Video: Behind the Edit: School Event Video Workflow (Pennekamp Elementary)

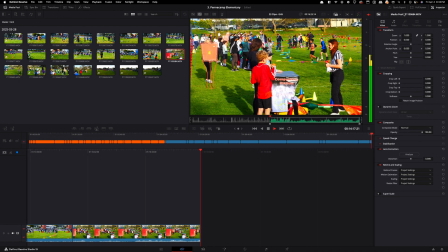More crowd shots.
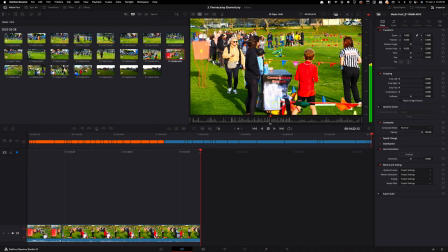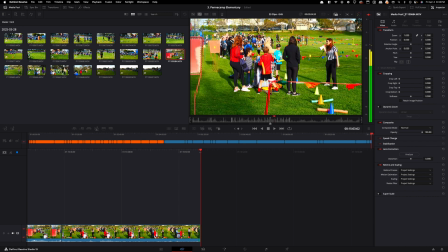do another one here.
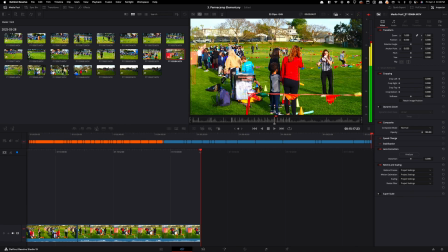Since it's a pan, and this isn't zoomed in. I'm giving instructions.
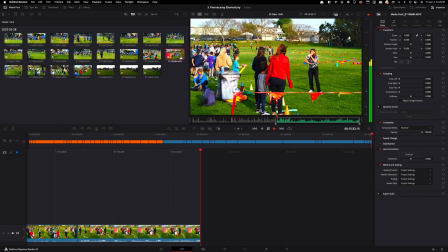Okay, I will leave this one since I know the client wanted us to, or he mentioned in post that he was going to do a voiceover,
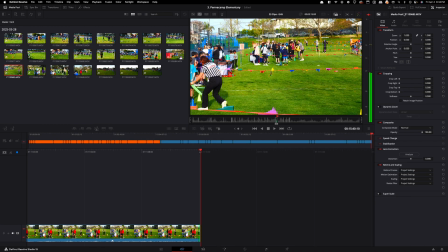and he wanted to incorporate the his employee giving out instructions.
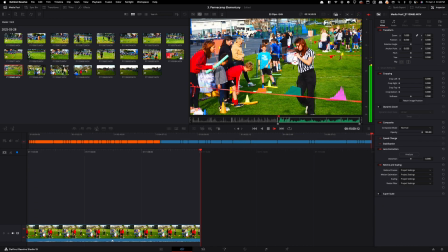All right, this is awesome. This is all usable, and then they start. Perfect.
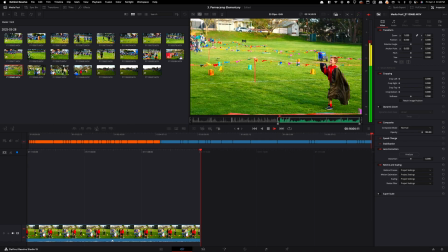It's all right that we get a little bit of shake right now, and then you're moving back and forth. That's just because it's needed for this.
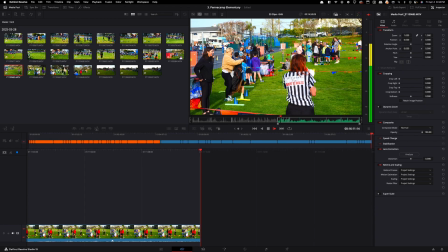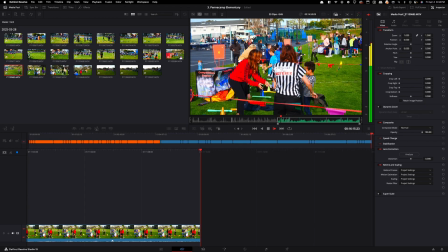It's gonna be one long one.
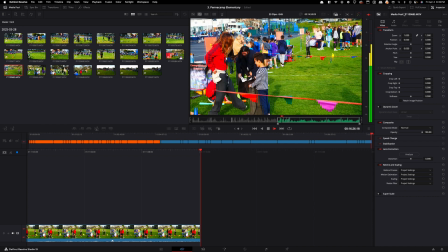All right, looks good. Everything's fine.
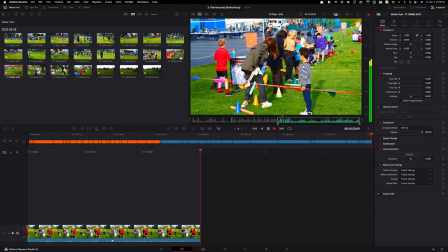Just also wandering around, see if there's anything in the background that I might not want to include this video.
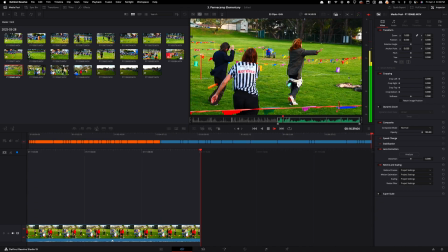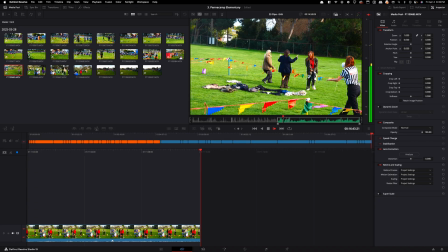And yeah, we captured the entire event or the entire session of this one.
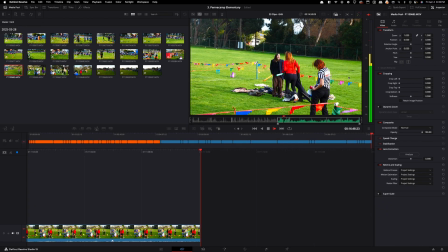So all of this could be broken down into the cheering, the swapping, the starting off, the instructions, the cheering at the end.
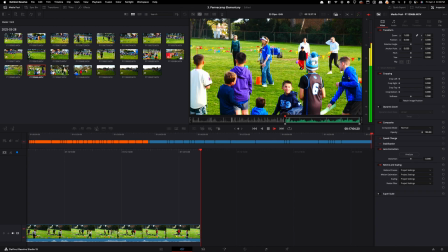Like I mentioned, you can break it down to various videos.
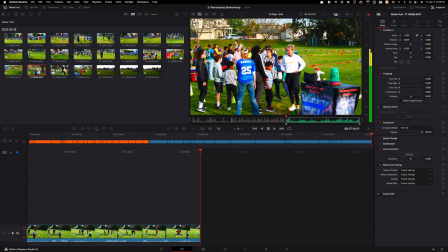Okay, let's not include that. Let's see here.
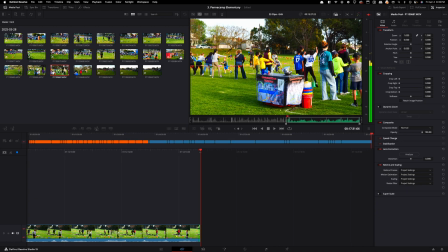I'm trying to see what, it's a little bit of excitement. Get a little bit of excitement shots here since we have this kid jumping around and then people moving out in the background.
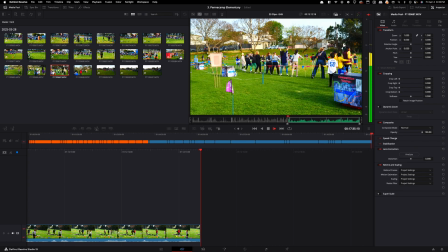But other than that, it's not too usable since it's just a bunch of backs.
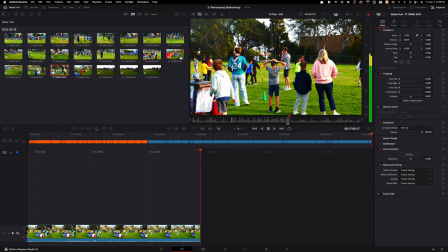Might be able to work something nice and showcasing here the employee giving instructions.
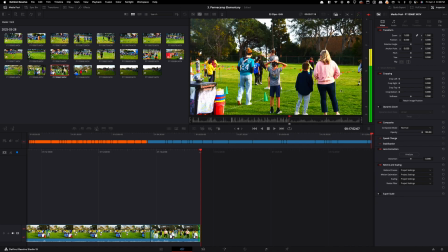Then we have the client, but don't really need to include that.
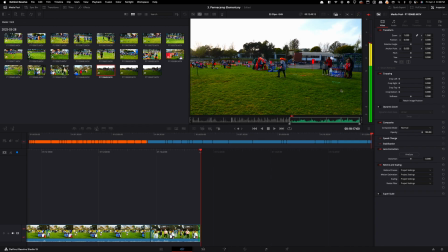All right, let's see, a side shot. Okay, awesome. Get a little bit of movement here in the background that we could use in this video, and then him giving out instructions. Perfect, we'll include that.
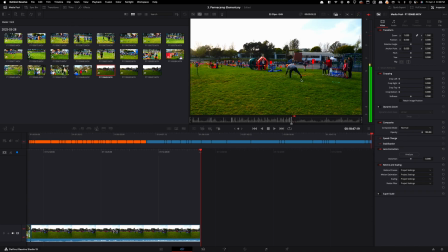Let's see, okay, awesome. They're starting to move. Okay, I was recording this footage. I was flying the drone during this footage, so I'm just going over it as well for the first time.
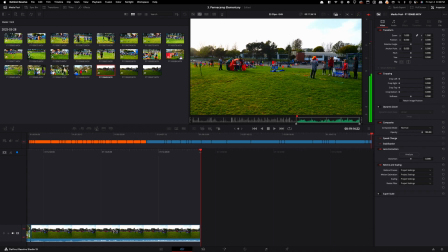I like it. It's a lot of usable parts, like how we have movement in the background, him giving out instructions is perfect. All right, and then they're playing the game and we still have movement in the background.
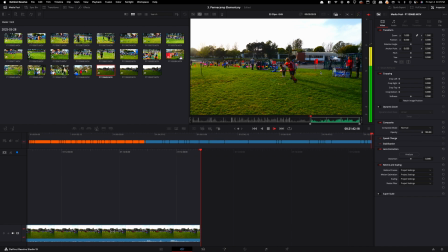Perfect.